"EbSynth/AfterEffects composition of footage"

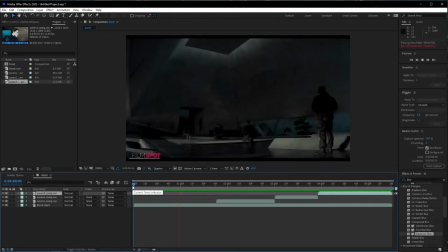12:01 With this type it's nice and easy because you've got shot after shot after shot and it's all changing.
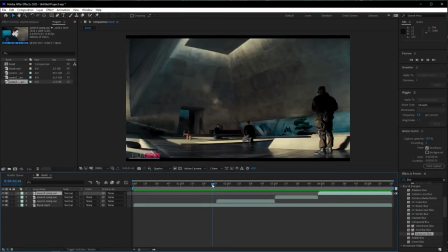12:09 It's one continuous shot and you've got multiple assets all in the same shot.
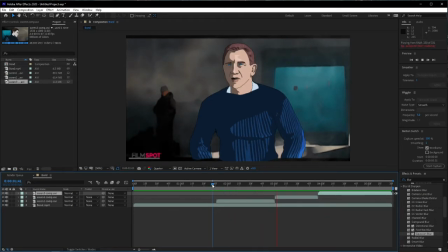12:15 Instead of rendering all four people in the shot at the same time,
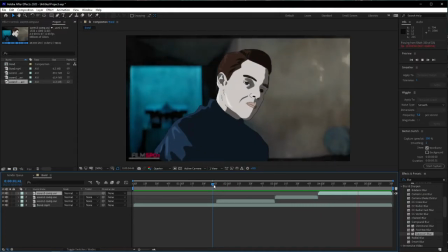12:19 cut them out one two three then overlay them and add them all in afterwards like this
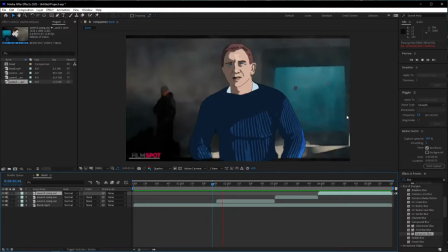12:27 it does take more time but the results are a lot better okay
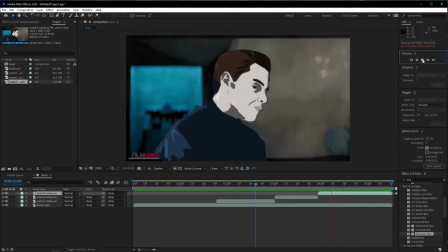12:35 I think what I'm doing here is I'm still not happy with
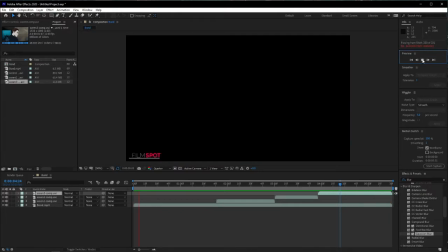12:39 the audio as you
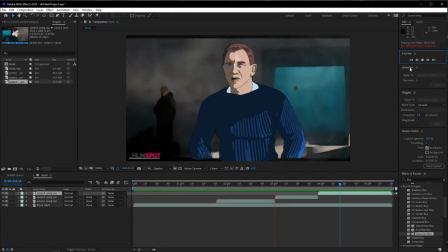12:45 can see in the top right hand corner where my little mouse was then it's red that means it's not in real time
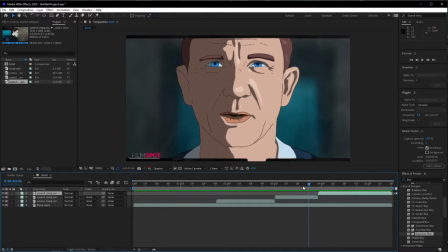12:53 because I can't hear it in real time it's not rendering in real time what I'll
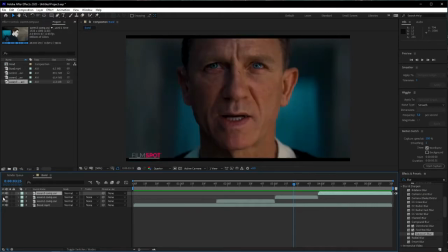12:58 do now is I'll flick the image off so that layer goes off I can see his mouth switching back on it's not lining up what I need to do is I need to find the scene there the original way his mouth's open the most there I think it is then switch it back
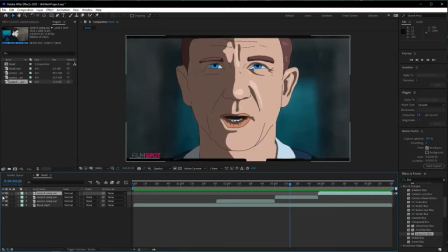13:16 on there we go that matches up so I know now that about there as it closes that's the peak of the open so i need to shift it across one frame
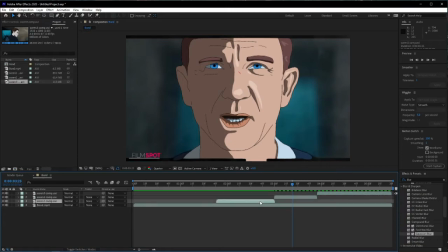13:32 it was just slightly out you probably won't recognize if you're just watching it quickly because it is a short scene but it's best to be small otherwise somebody will call you out on it
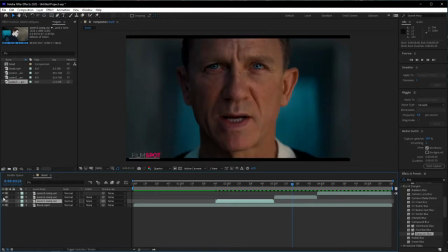13:45 there we go the scenes match up now that was the
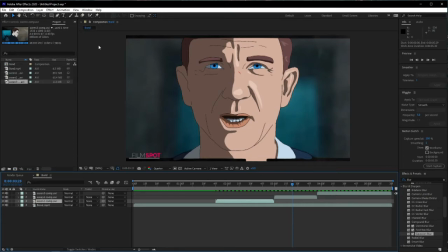13:50 scene i drew for this for the keyframe because the mouth's open
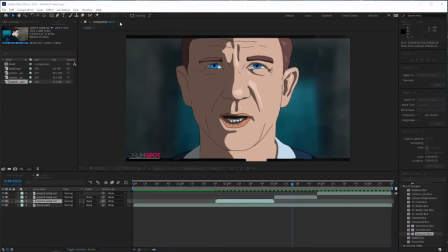13:54 the eyes are open if there's not much blinking or
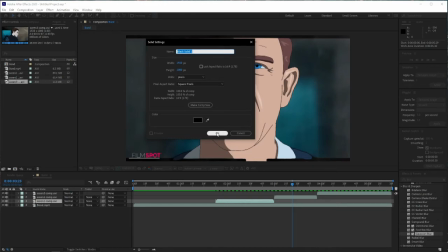13:59 open closed mouth and it just moves us talking there's
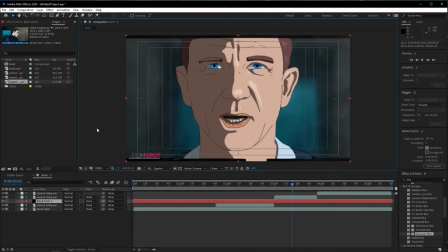14:04 not big any words like W's or L's where the tongue is visible you get away with one keyframe add a bit highlights and detail into it
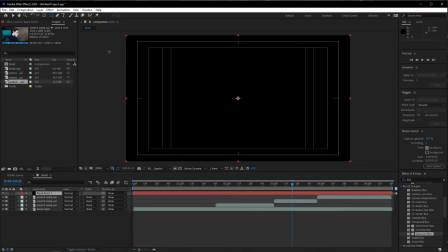14:14 and it could work now here what I'm doing is I'm adding a cinematic box
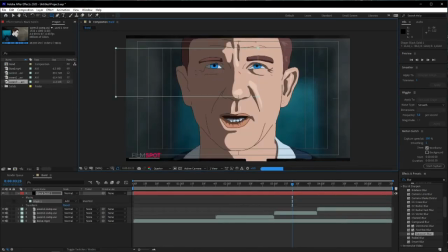14:18 you've got the references here for the different cinematic cuts
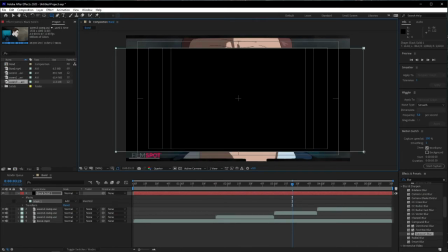14:24 so like this one obviously it's 16 by 9 but we want to cut it down to a more cinematic look plus I want to get rid of the film riot
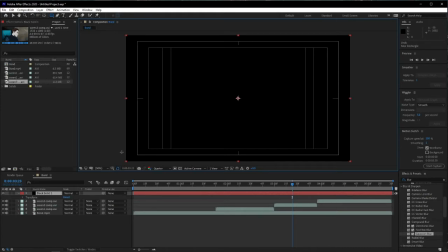14:32 or film spot watermark there where I pinched the trailer from off YouTube and
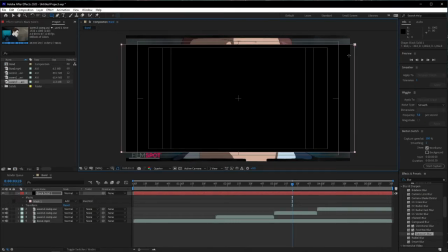14:43 then cut the box out layer on top solid layer then mask it out subtract the mask
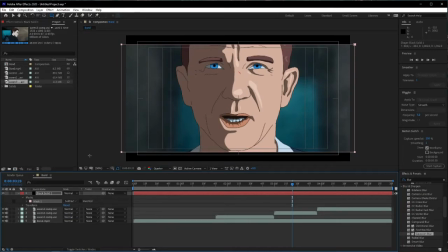14:49 it's a solid black mask and there you go you get your cinematic box nice and
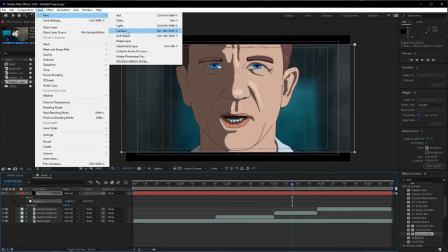14:55 easy I mean you could get a bit flashy and you could put a vignette underneath it or some drop shadow to
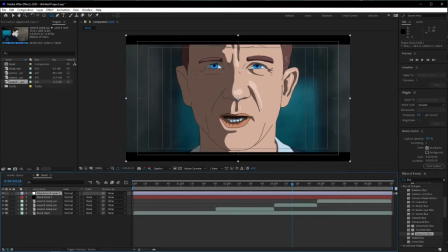15:00 make it look a bit more three-dimensional but the cinematic box
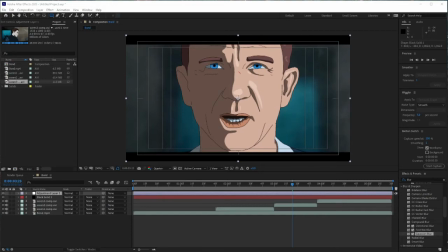15:07 works for me and that's the basic shot setup now with the bottom layer being footage
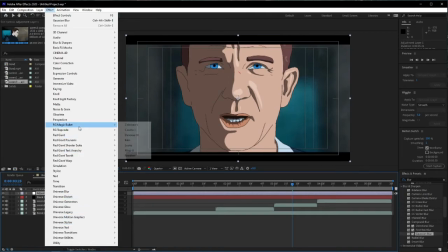15:18 I want to do like I did in this shot too where I'll put Red Giant 2 in it back onto it just
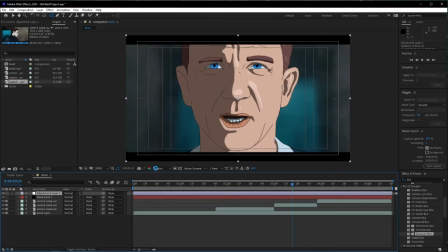15:27 to cartoonize it keep it all consistent but with the after-effects and imagination you can let it run wild I mean if you think the shots looking a bit bland in the original you can add light flares
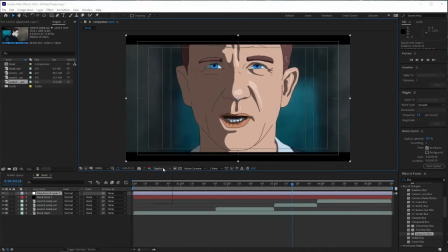15:46 you can have things flying around in the background if it's raining but you can't really see the rain in shot you can add CC rain like I said, smoke affairs, people running around in the background that weren't there.